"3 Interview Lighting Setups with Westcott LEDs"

Hey guys, Greg here from LensPro2Go, and today I'm here with Evan and Mandy, and we're going to show you guys how to do some three-point lighting setups.
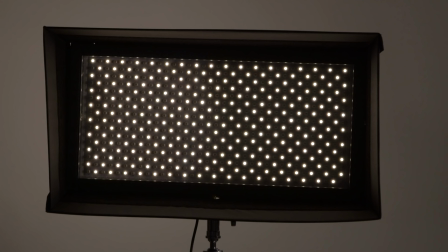Today we're using the FlexCine panels from Westcott. We have a 1x1, a 1x2, and an ice light on three Manfrotto light stands.
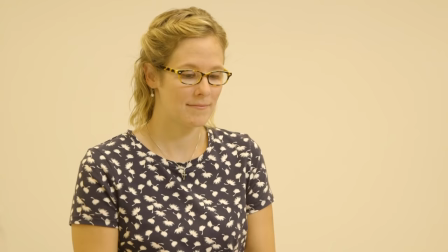In this video, we're going to show you guys how to make something that looks like this into something that looks like this, or even this. So the first thing we're going to do is we're going to turn off all the lights. If you have windows, you'll want to block those out so we can start with a clean slate.
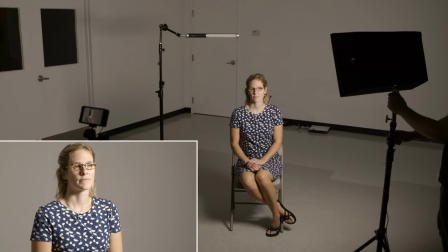So once we've turned off our lights, the first thing we're going to do is bring in our key light, which we are using the 1x2 Flex, and we have the softbox attached to it.
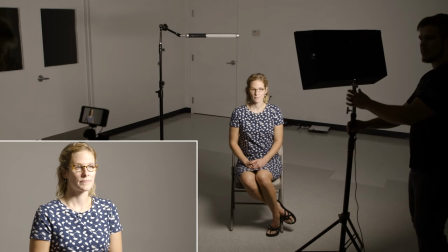So I'm going to have Evan move it in a little bit closer, just so we can get some nice soft light coming across the face.
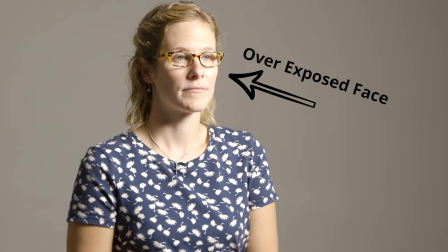And then I'm going to have him dim it down, because as you can see on her face, it's a little bit bright. So I'll just have him bring that down, and I'm going to check my waveforms.
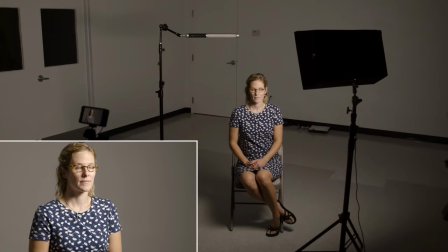60% lower? Keep going lower. right about there.
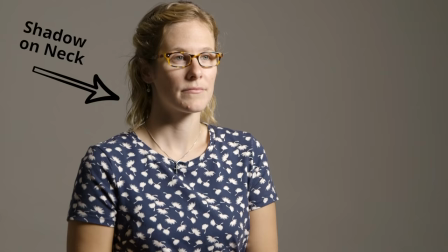And then the next step we're going to do is we're going to turn it sideways so you can see that shadow on her face.
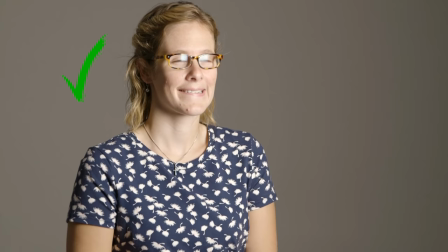We're going to try and get rid of that by turning the light vertical. You can see it clears that up right on her neck.
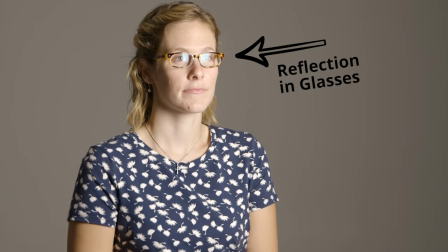But the problem we run into with this is now we're seeing some light in her glasses. So I'm going to have Evan lift up the light to get that out a little bit more,
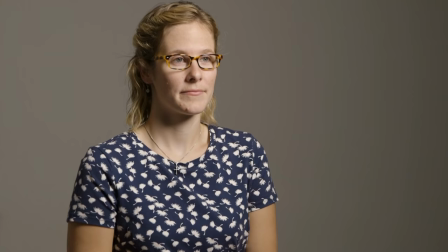a little bit more, right there.
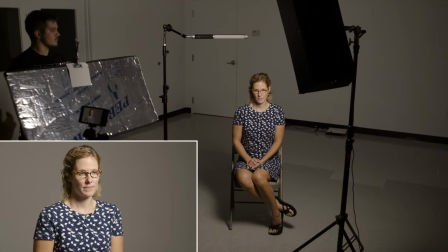So now that we've got the key light set what we're gonna do is we're gonna have Evan bring in the bounce and
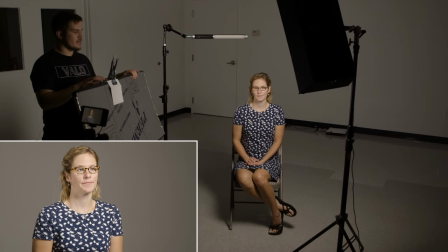we're using a foam core with a duckbill and Evan will talk a little more about some other options.
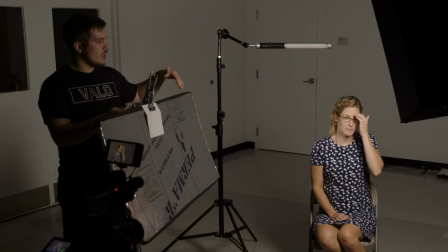Yeah so I mean we're using this as a fill light right now to kind of fill in some of the shadows. You could upgrade to a four light kit and use another flex panel or something for this but if you're on a little more of a budget you can
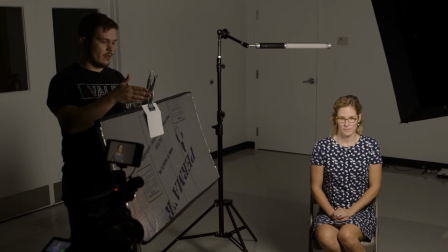get foam boards like this from Home Depot for like eight dollars and then we're using a duck bill clamp but you can use anything that will hold foam you know little grip clamps or anything and you can even you know if you go get some poster board at walmart or go
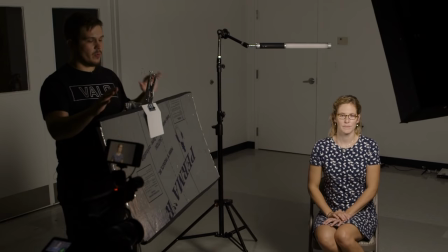pick up anything white that will reflect light a shower curtain or a bed sheet there's a million different ways you could rig this up the point is
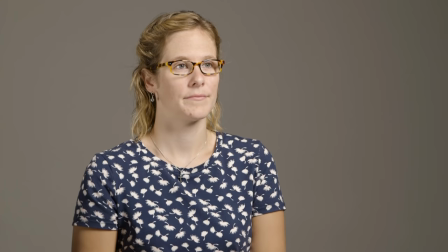really just that we're trying to bounce some of our key light back in to fill these shadows and then the last thing we're gonna do is we're
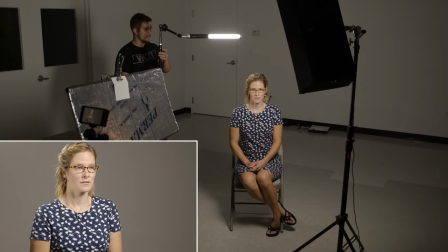gonna turn on our rim light which we're using the ice light on a flex arm just so we can get a good position on it he's gonna move that around we're gonna check to make sure it's not too bright our hair and actually looks pretty good let's just let's dim it
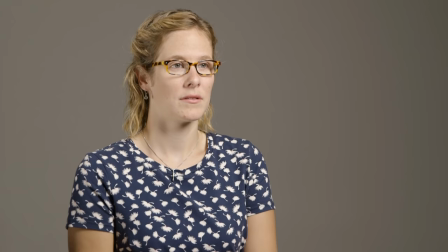down and brighten it up just so we can see what that looks like this is all the way up and then bring it down all the way down
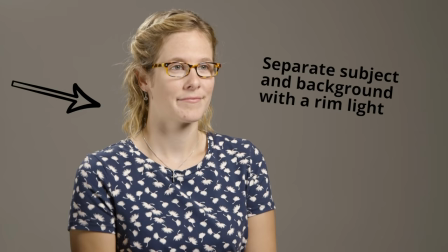okay bring it up a little bit but that's probably good right there just so we get a little bit of separation from her in the background.
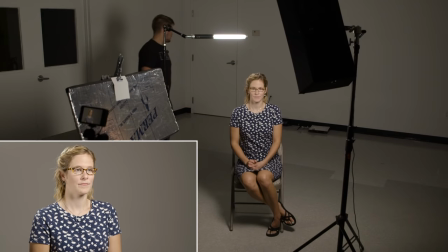So now the next thing we're going to do is we're going to throw a light on the back wall. So we have the 1x1 flex light, which is also in this kit of lights.
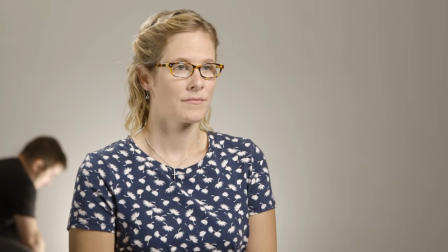And he's just going to turn that on the back there. And this is all the way up.
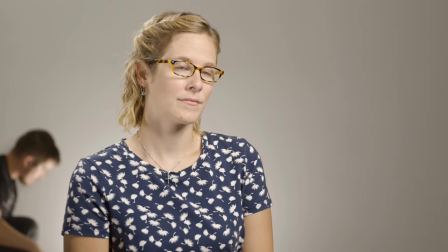Okay. And we can bring it down. Here's half.
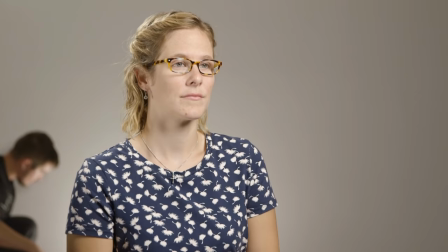Okay. And then this is all the way down. Okay let's go back to about half.
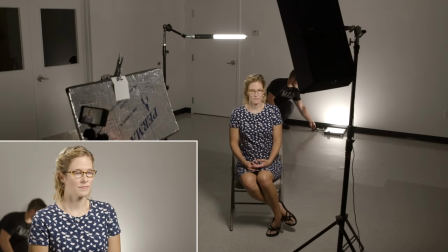I think that looked pretty good. You're getting some nice gradiation so it's coming starting bright right behind her and then it's spreading out a little bit.
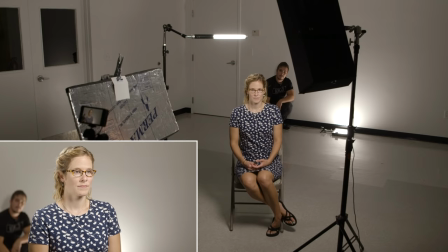And this is just laying on the ground shooting up at the wall right now. Yeah that looks good right there. Come back a couple inches right there.
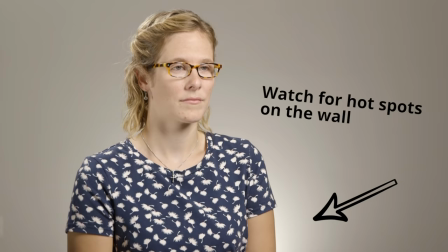That looks pretty good so we're getting rid of that hot spot around her arm on both sides and you're getting a nice gradient out.
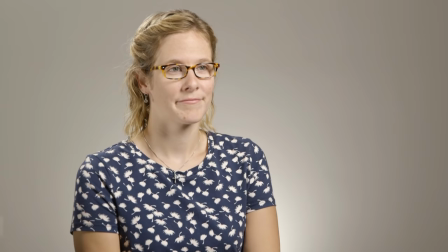Okay so now that we're done with our first look which is looking really good we're gonna go to something that's a little bit more creative and we're gonna start mixing color temperatures so Evan's gonna take over for this and walk you through a little bit of the thought process behind what he's doing.
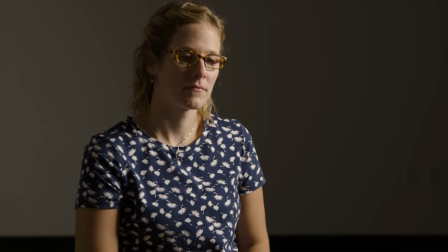Okay so for our second look one of the first things we're gonna do because we're trying to create a slightly more dramatic look we already moved the
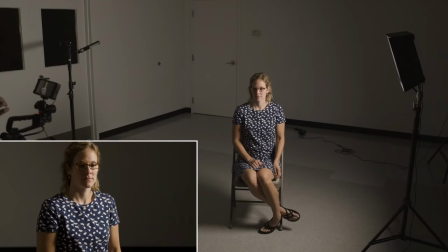key a tiny bit to be more of a side light but we're gonna dial that in but our first step is actually going to be moving
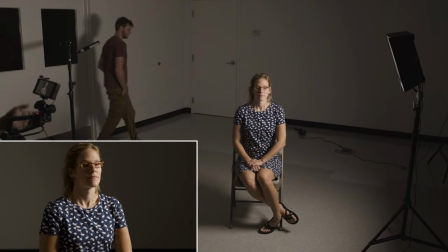the camera because lighting is all relative to which way the camera is facing and where your talent is facing.
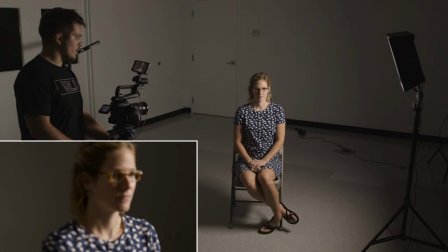And so one of the things that I tend to do when we're going for a more dramatic look is to come in a little more of a profile
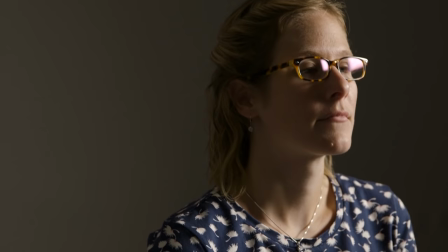shot with our talent as well as sometimes we'll actually short side the interview.
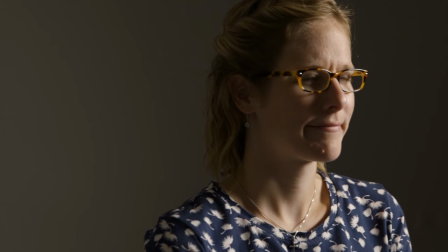So maybe this is a sad story of Mandy talking about how she ran away from home when she was younger or something.
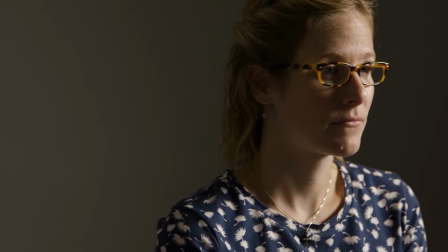And so since it's a sad story, instead of doing a traditional interview frame, which might be something like this,
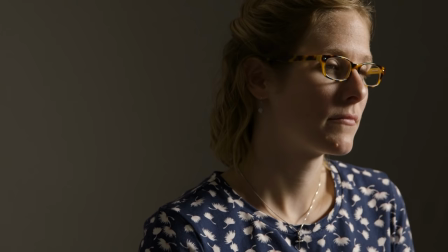we're actually going to pull her over to the short side of the frame here so that she's kind of looking against the right wall.
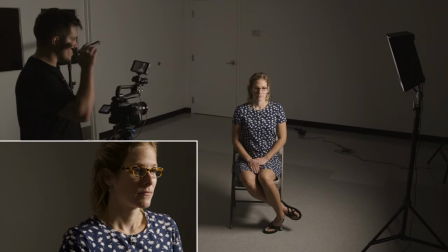And we've got the camera up a little higher than it was, so we're looking down a little bit. And we've also zoomed in a little bit to where we're now at probably about a 60 millimeter focal length on this 24 to 70.
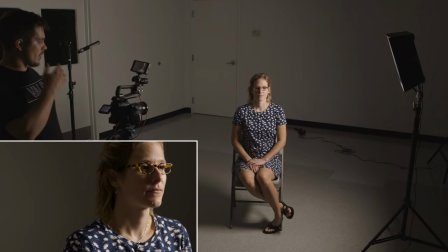So I'm pretty happy with that composition.
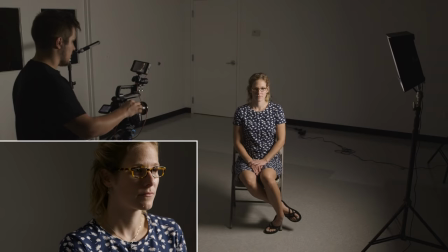So the next thing we're going to do is we're actually going to take our white balance on the camera here and
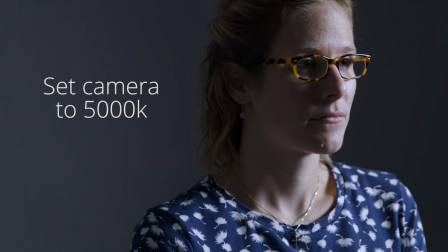we're going to pull it down to about 5,000 Kelvin from 6,000 Kelvin.
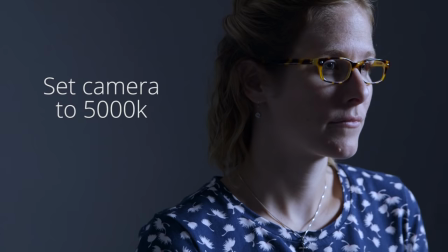And that's going to cool our whole image down a little bit.
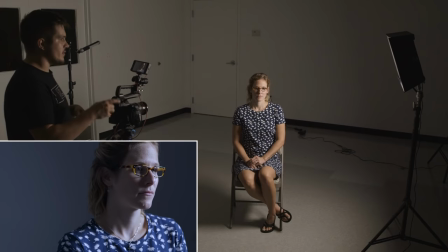So we want to play with mixing color temperatures and the first thing we're going to do is take the two by one, which is our key light,
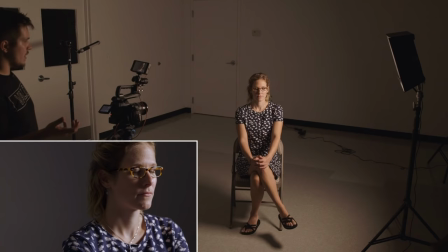and we're going to bring the color temperature of that down to 3,200 Kelvin and so that's a more orange light it's like a tungsten light
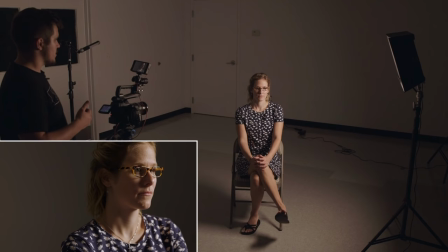that you'd find in your house and so you can immediately see that obviously it is a lot more orange than it was before so I'm pretty happy
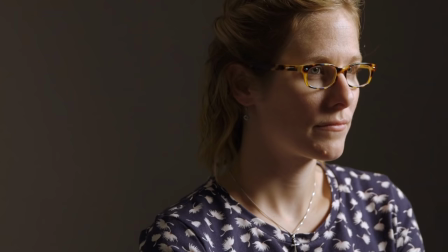with that Greg can we walk that in like a step maybe and that'll just kind of soften it up a little bit can we try bringing it around the front a tiny bit
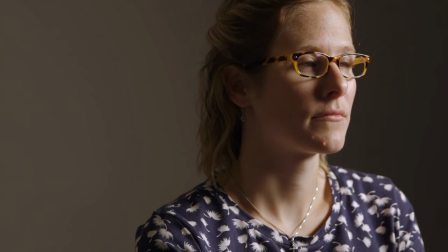and we'll go back a little more with it and take another half step back so what What you're going to see here is that the shadows on her face are changing,
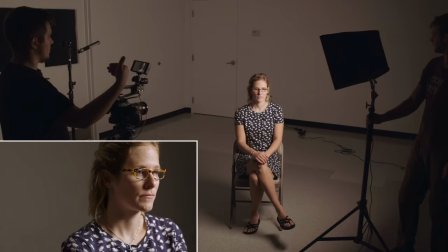but the background's changing too, because as we turn that way, we're spilling more onto the background,
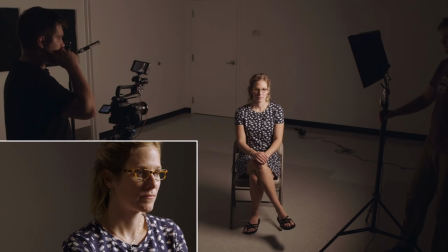and it's brightening up, whereas if we come more off axis like that, we're getting a darker background.
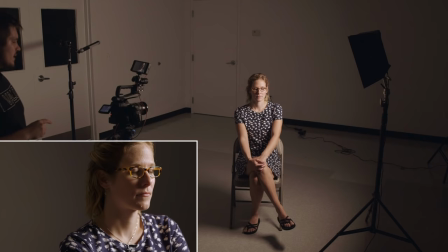So I like it right about there, so let's try that.
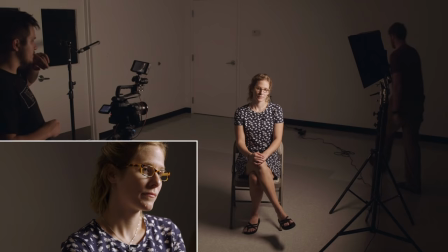So then what we're going to do is we're going to take the one-by-one flex panel, and we're going to turn that on as sort of a rim light on the same side as our key.
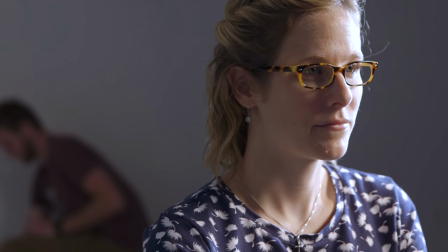And so that's going to be at around 5,600 Kelvin again, I think. What are we at now, Greg?
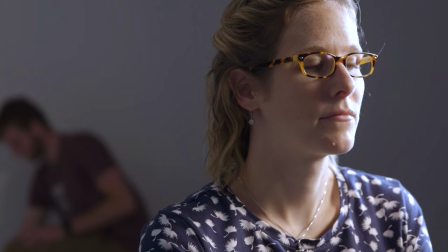We're at 6,000 at 75%. Okay, let's go to 6,000 at about 50%.
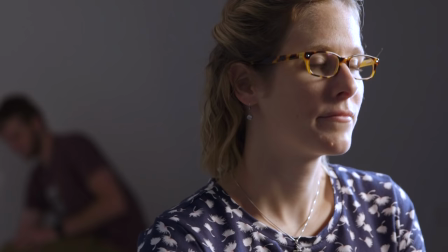So as he brings that back down, let's bring it down a little more. We're just kind of...
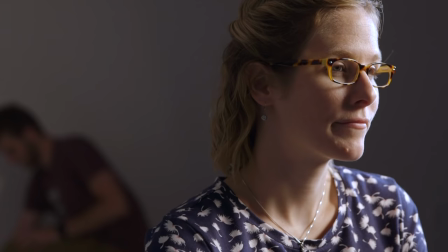40. Okay, let's bring it down to about 25. 25.
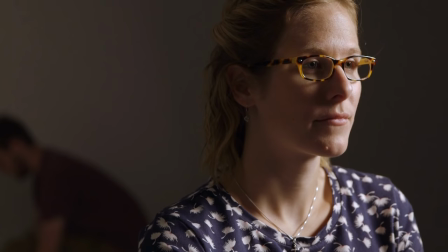Okay, cool. And now can we actually AB that? Just power swap it? Yep.
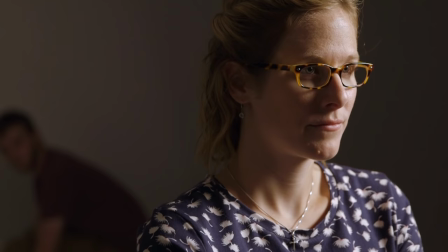So as you can see what we're doing is we're adding this little kick of light to the right side of her face that's just kind of adding a little extra texture.
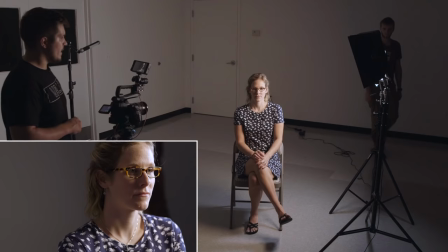We can leave that on. That looks pretty good. I like that. And then can we try to just bring it in like another six inches?
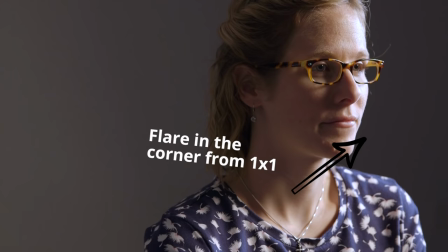Cool. Let's bring it back a little bit. We're getting a little bit of a flare there, so we're gonna fix the flare by pulling it out.
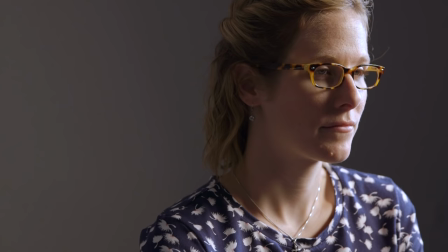And that's a good spot to be. Okay, so I'm happy with that.
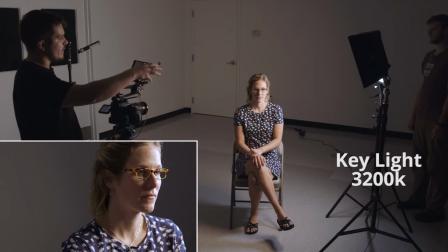So now we've got kind of this soft wrapping light from our 2x1 Westcott Flex, which is at 3200 Kelvin.
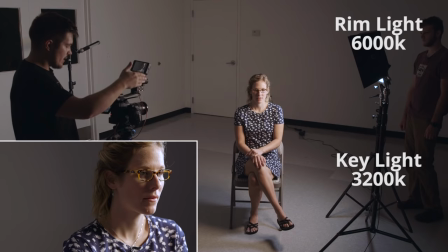Our 1x1 Westcott Flex is functioning as a rim light at 6000 Kelvin, and our camera is white balanced at 5000 Kelvin.
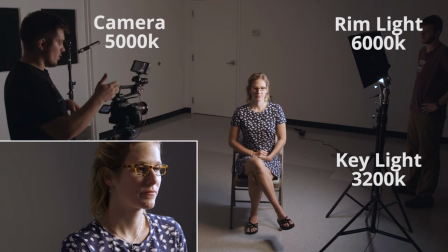So we're kind of splitting the difference, which makes the daylight source seem more blue and makes the tungsten source seem more orange.
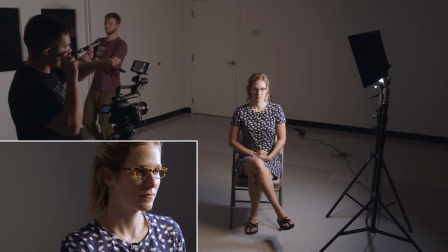So the last thing we're going to do is take our ice light,
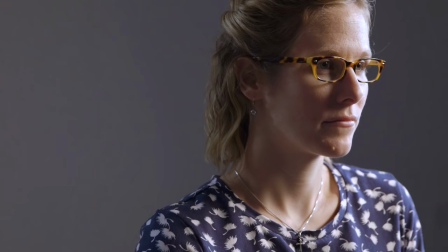and we're going to just put a little bit of kind of a fill rim in on this other side.
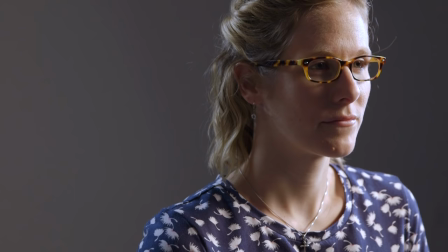So let's start getting that in there. Okay, that looks pretty okay. Can we back it up a little bit?
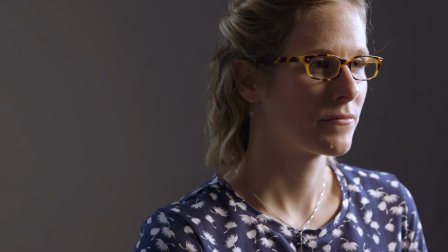So this is one of those kind of subtle touches. Can we bring it down about three notches as far as, like, output?
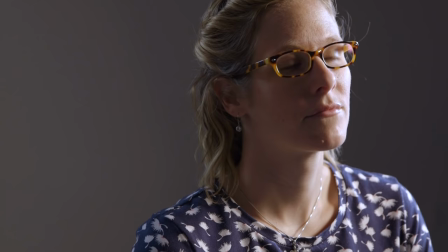There we go. That it's not going to do a lot.